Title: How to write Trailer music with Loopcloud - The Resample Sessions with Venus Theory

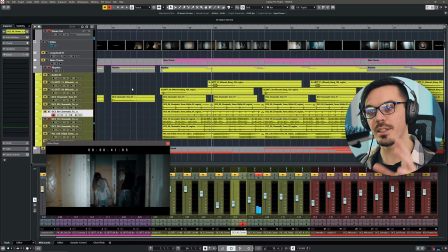640s
So a different timbre, but it's also reflecting the initial single tom hit we've got going on. So we're kind of building on a theme and enhancing it, and we're using those sticks just to provide a bit of brightness and contrast against these, and that's a big thing to keep in mind. Then I've got another set of toms down here.
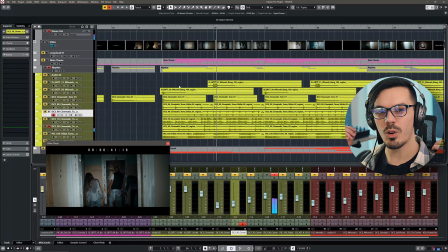658s
These are maybe a bit more bright and crispy, but also a little bit deeper.
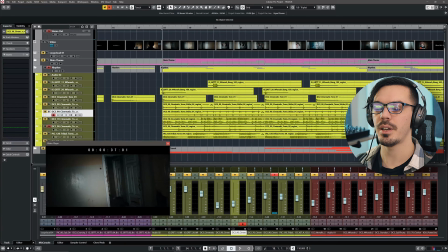665s
So we're getting just another layer of variety. And we want to make sure that these things play against each other as well. So those other toms are more mid-rangey, these are more subby.
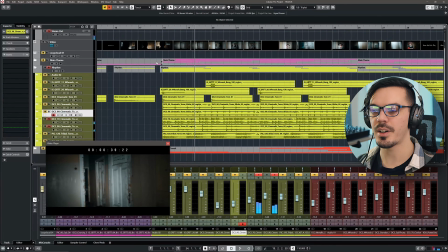680s
So they work well together and they're not overtaking each other in the mix.
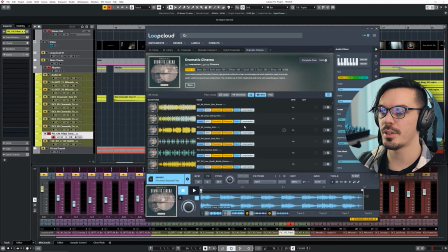684s
Another sound I found that I really liked was some tribal toms here from the original Dramatic Cinema pack.
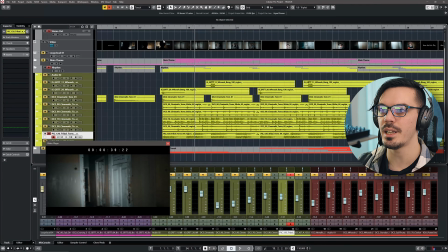689s
I found that all of those drums so far were working, but it needed something a little bit extra, so that brings in these. And those sound much more big and orchestral. So again, a timbral variety, but it adds a little bit of fullness to the whole section.
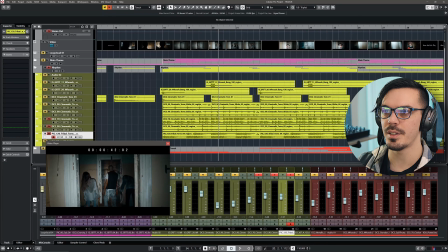708s
So let's bring in all of these toms at once. And that sounds super, super cool. Let's bring in the original tom here that we had to start things off.
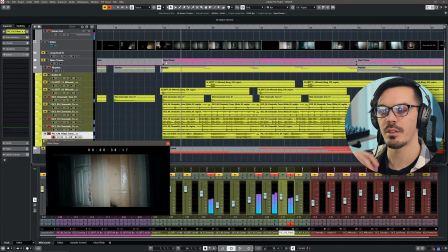721s
That just adds kind of a punctuation to everything.
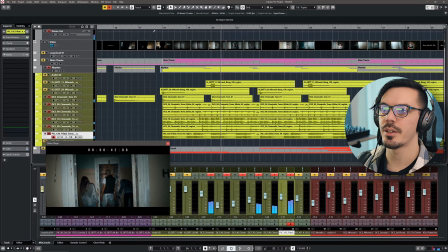728s
And now, once we bring in those tom sticks,
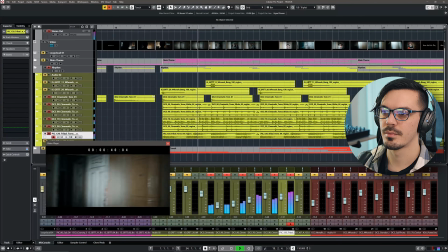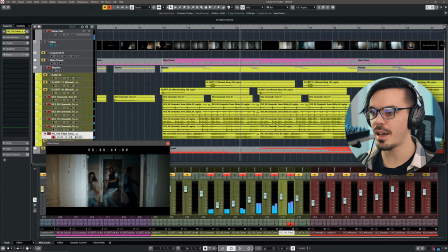737s
we get this absolutely epic full percussion section.
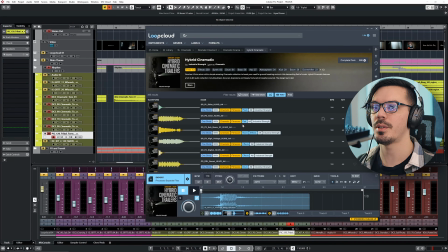742s
In order to provide that final sense of dramatic, epic trailer awesomeness, I went back to the hybrid cinematic pack here and looked for a couple whoosh bangs, risers, and other little ear candy transitional drum effects that we can use just to fill this thing out a little.
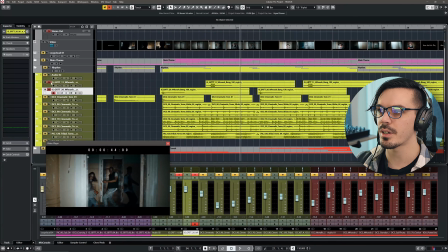757s
So if we unsolo this and solo just those out, I've got just a couple little bits of stuff going on here just to enhance things a little.
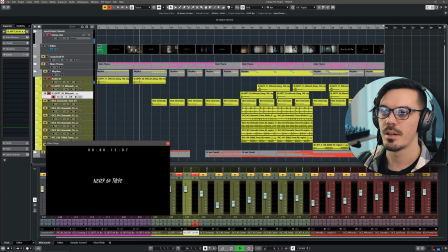766s
So here at the beginning, more of a sub hit, and I've got another one here.
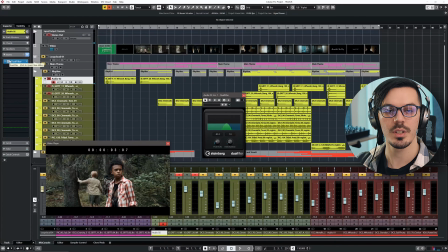772s
So all I did was take a couple of drums I liked and filtered them off, so I'm just getting rid of all the high end and we get just this dark tonal-ish impact.
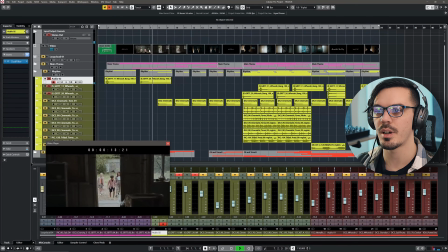783s
So we're setting the stage for the drums to come in, then our toms start there.
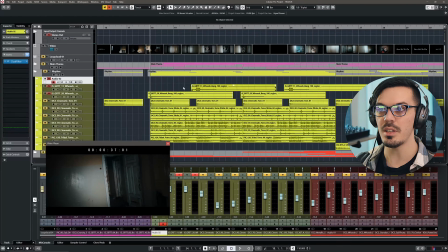786s
Then when the main drums come in, I needed to make them feel even bigger and even more epic because they already felt pretty good,
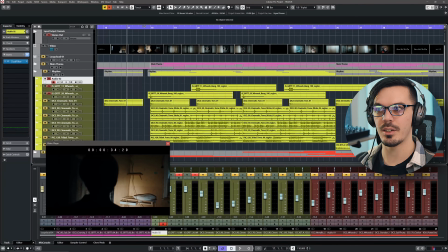793s
but again, you know, we're in this case trying to sell a movie trailer and we want it to be big and exciting.
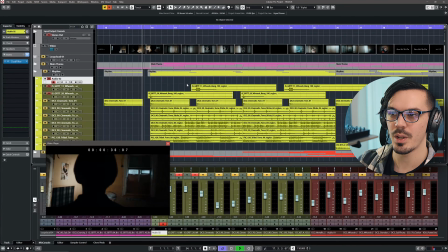799s
So I've added a couple little bits of candy here. So we've got this big one, really, really loud and aggressive.
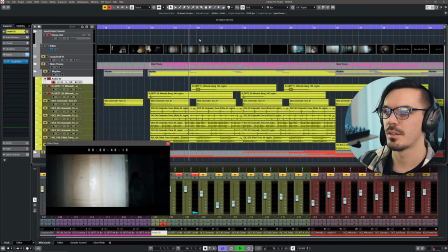807s
We've got another one here, a little bit more subby.
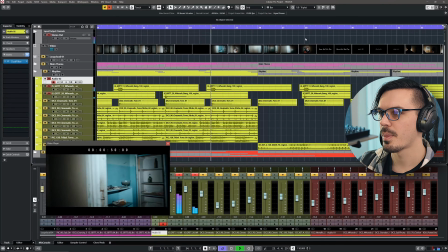815s
And I'm just using that to add some punctuation to things. And then here at the end, for even more drama, I've got them layered up together.
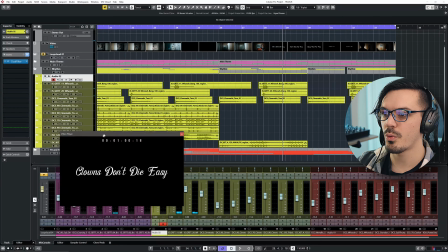828s
So that's really all that's going on here. The only other thing I've added was one more loop from the Dramatic Cinema kit, and I found this.
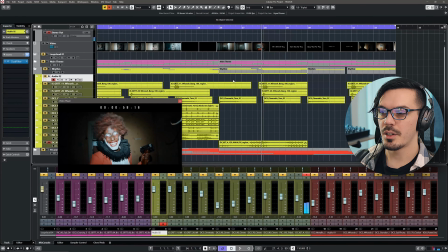840s
Which wasn't necessarily a drum sound, it's more of an effects but percussive sound. So I use that just to provide a little bit more movement and to bring down the tension from those huge drum lines to something that
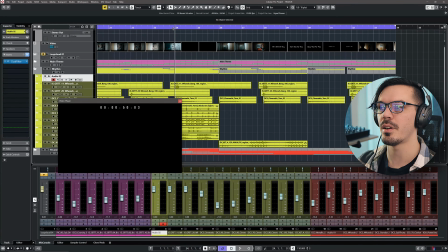853s
still had some pacing but wasn't as intense because we're starting to close things off here and we want any final stingers to be very impactful.
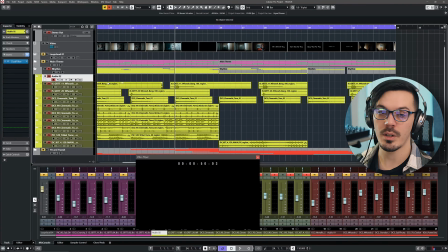861s
This is a really great idea that I use all the time in my own arrangements and music,
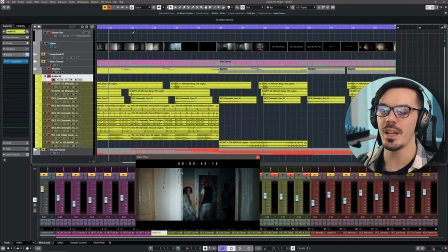866s
and I think is something that can be really helpful, because if we have too many ideas going on at once and we keep them going for too long, then nothing really gets the importance placed on it. Because at the end here, we really want things to hit hard.
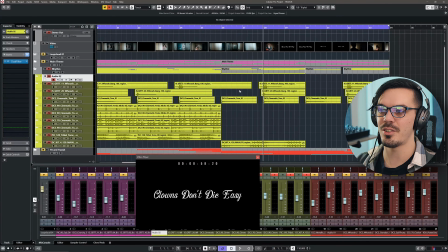877s
If we have a bunch of hard-hitting things, then those things don't hit as hard. It's just not possible to have the attention on everything at once.